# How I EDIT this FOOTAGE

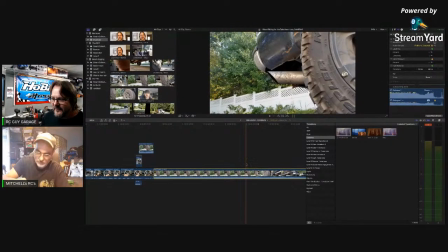All right, so now I know that I want to blade it there, basically.
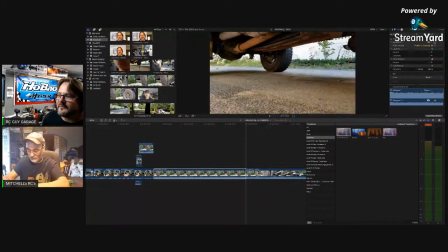Maybe get rid of that footage. I don't know. Because that's there.
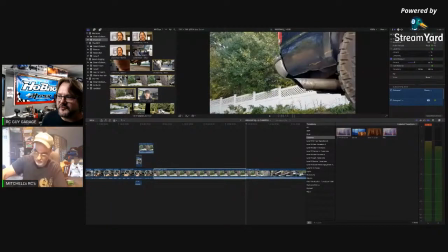That's all of this. The truck, you see the truck backing out.
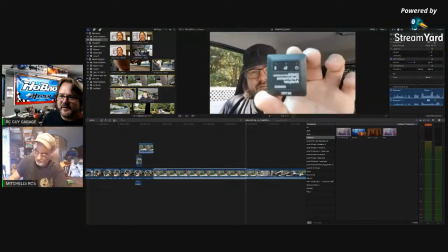All right. So now,
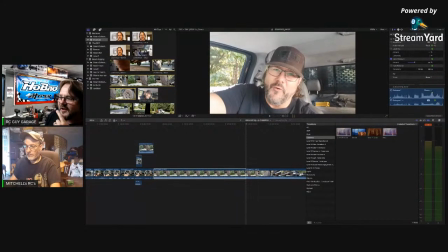and this is where it's messed up because I'll have to, I think I have to, because I switched to a different camera.
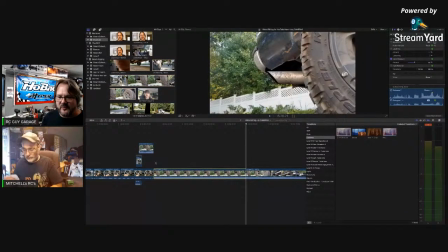So let's go like this.
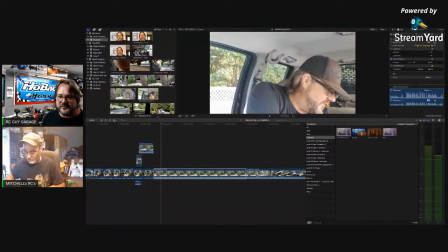And then what I can do is maybe take this, see what happens on an overlay.
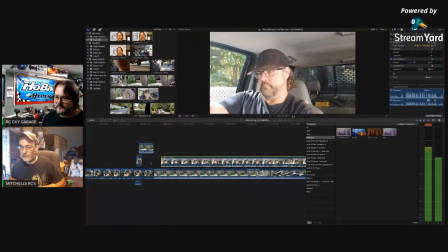All right, so I can blade that, get rid of that, slide this over here because
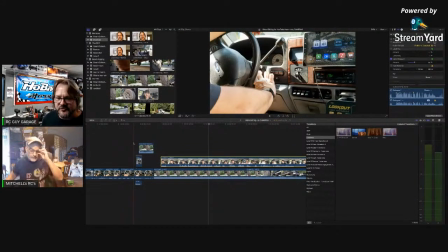only somebody like me would probably want to listen to a truck run or a car run.
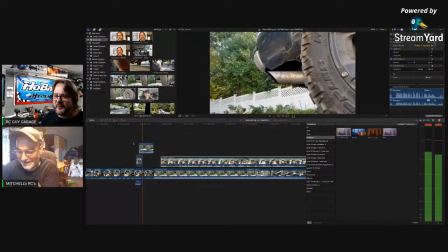Most people could probably care less.
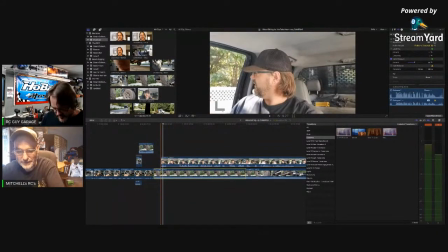All right, so I am going to blade that.
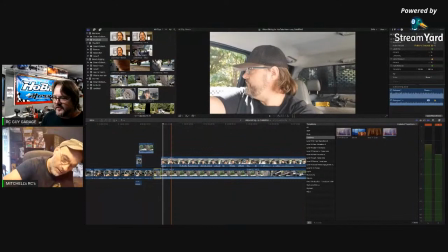And I want to slip in this footage just for now. So I'm going to silence this.
Fresh, you got one in here?
Now I can hear the audio's messed up. Yep.
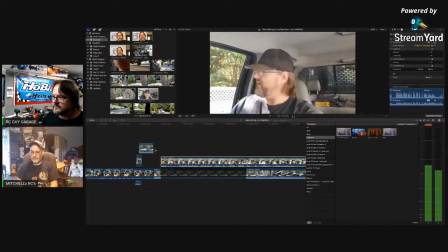Fresh, you got one in here? All right, so you obviously know that.
All right.
Now you see, I messed up. Fresh, you got one in here?
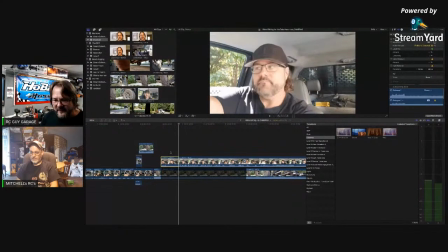All right, so I'll stop it there. All right, so you obviously know that. My tongue got tied. And that happens.
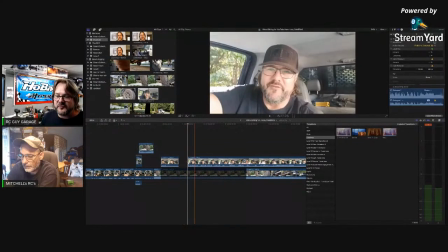Yep. All right, so I'll blade it, get rid of it, and see if this footage will slip in semi-seamlessly. All right, so you it did. Now see how that worked out.
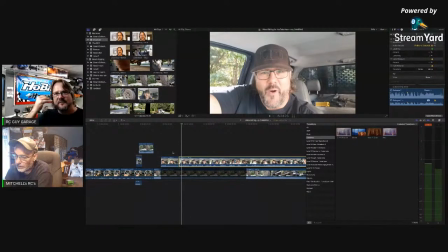You try to replicate like the motion, if that makes sense to you. It's weird because the way you can cut in footage doesn't always, like,
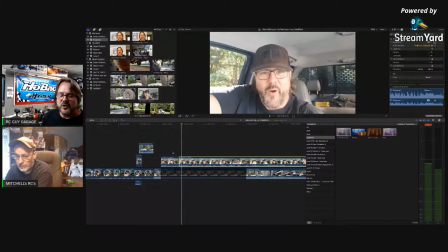sometimes it looks like you could tell it's a cut and a stutter, where this one, it doesn't look like, at least right now, it doesn't look like it was cut.
All right, so you obviously...
See? It was close. So I might be able to take in what's called flow.
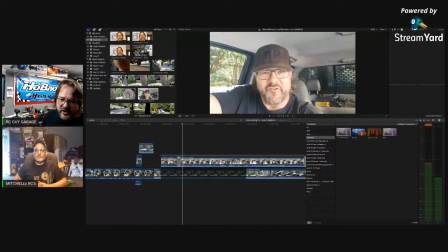Nope, flow doesn't want to work. See if I can do a cross dissolve. Cross dissolve might not work right. All right, so you Yeah, see, cross dissolve doesn't work right.
All right, so you obviously know what we're doing. We're off. We're off to rip the Felony and the Hobao VT.
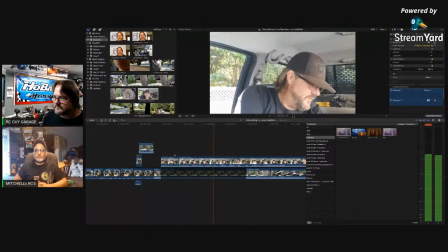And we'll see what kind of numbers we can get using this bad boy right here.
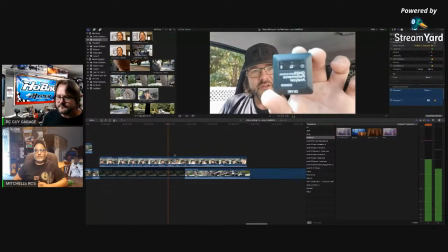The GNSS.
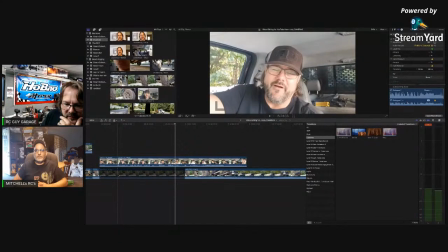Now, what I do want to do is I want to just to make it easy for myself, I'm actually going to blade this lower section and I'm going to slip this footage into there.
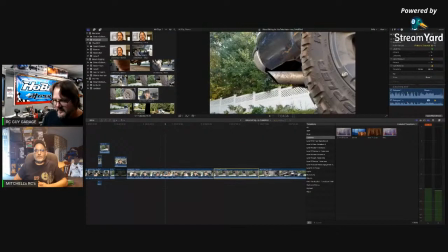And then I think get rid of that clip.
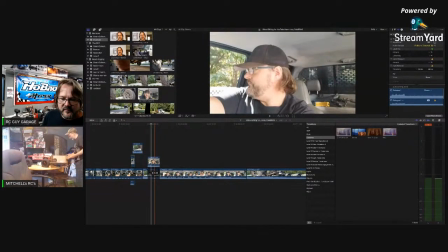Fresh air going in here.
Now what I may do is reactivate this clip,
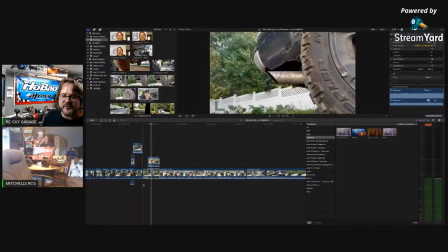but I'll tone down the audio so you still get the sound of the truck.
Fresh air going in here.
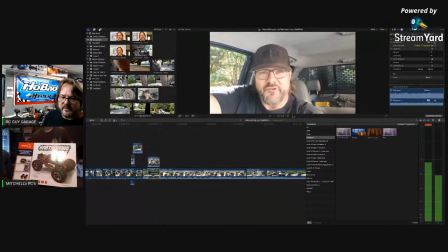All right, so you obviously know what we're doing.
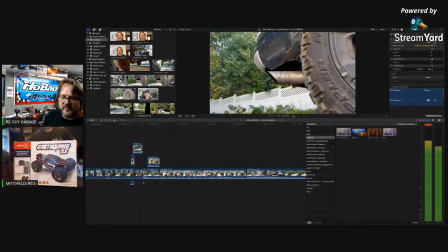Yeah, see? Fresh air going in here.
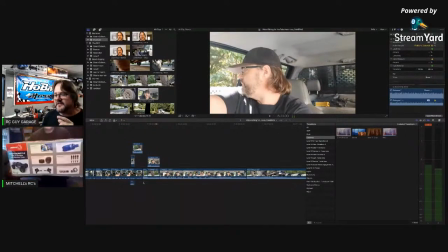Now, see, I like that. Now, someone like me,
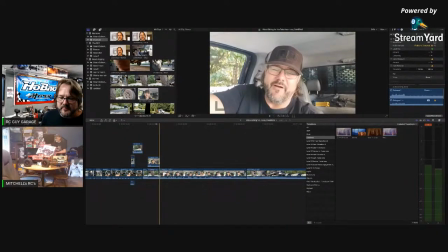I like that because what that's doing is that's giving me the sound. It's giving me the sound of the truck. It's giving me, it's giving that background noise of you can actually hear the turbo coming through.
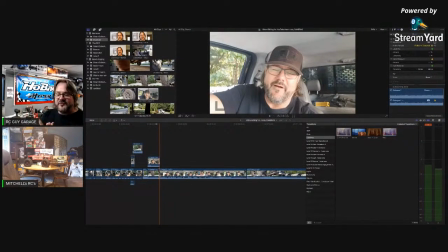It's making its little turbo whistle. Now, I want that to stay consistent throughout the footage, but not drowned out my voice. But I want that extra audio from the outside that the inside camera is just not capturing.
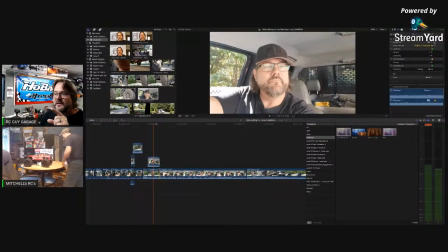And here's the other thing, too, that I noticed. You can see I'm obviously driving European right now. So what I want to do is I want to see if I can flip that clip. There should be a way to flip that clip that way. I forget how to do that.
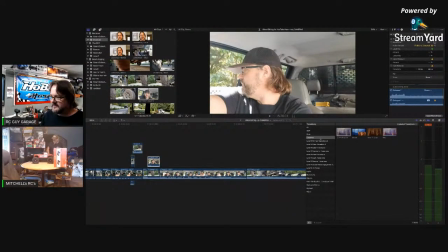I think it's called like mirror or something. It's not a transition. There should be a way to flip that clip.
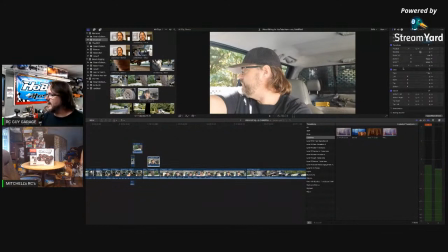That's cropping, distort, transform, scale, anchor, no. Yeah, mask. It's not rotation. I forget what it's called. There's a way to do it. I forget how to do it. So, dissolves.
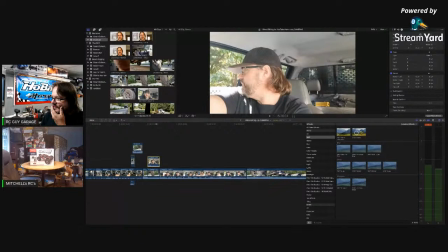It's not a transition. It's an effect. So, basics. Negative threshold, no blur, color, presets, distortion, looks. Is it looks?
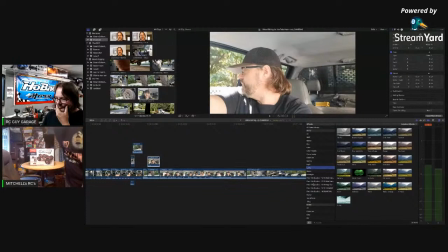Nope. Mask, no. Oh, it's a nitro earthquake mask. It's 3.5. Dude, you're gonna love that pulse dot. I watched your video. I hope mine starts better than yours. Dude, your pulse dot's gonna rip right out in your hand.
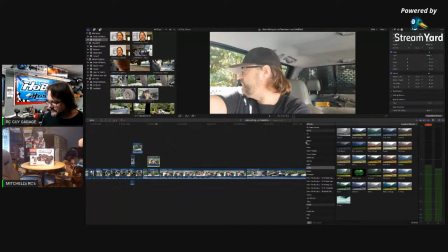Because if it doesn't, I got a big hammer and I'll just clear that motor right off and I'll put an electric on it. You know what you may want to do? Redcat actually does have an electric start for that. So before you do that, that motor is actually, it's a big block motor.
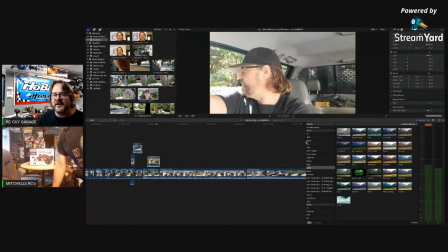That's why it had the issues, because it's a high compression motor with a real crappy pull start. Even read the tag. Did you open it yet? No, not yet. I read yours, though, when you did it. It says, don't use gorillish strength. Dude, it's actually don't use bearish strength.
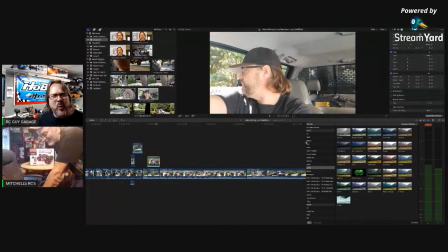And bearish, like, yeah. That was funny. What the hell is bearish strength? You know? And then I realized really quick what bearish strength meant. Yeah. Yeah, I'll most likely look into one of them self-starters.
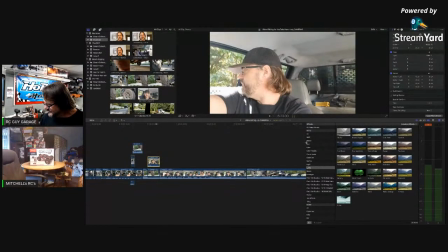I don't like the pull stuff. Yes, Jessica. No. Three cams to film. No, it's one camera. I used one camera to get into my truck.
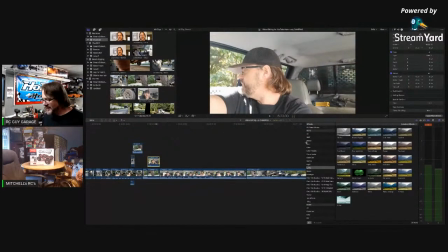Like, to do all of that, it was one camera on a tripod. And that's why I'm saying there's like, when you start doing this kind of editing, you start to slowly, it almost starts to ruin movies for you. Like, are you getting there yet, Mitchell?
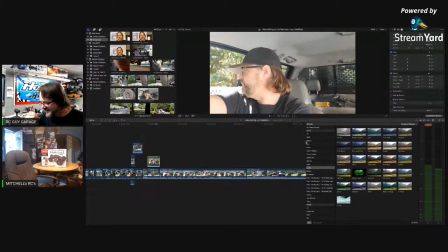Larry? I think Larry's gone. Well, what I'm trying to say is it actually starts to ruin it for you because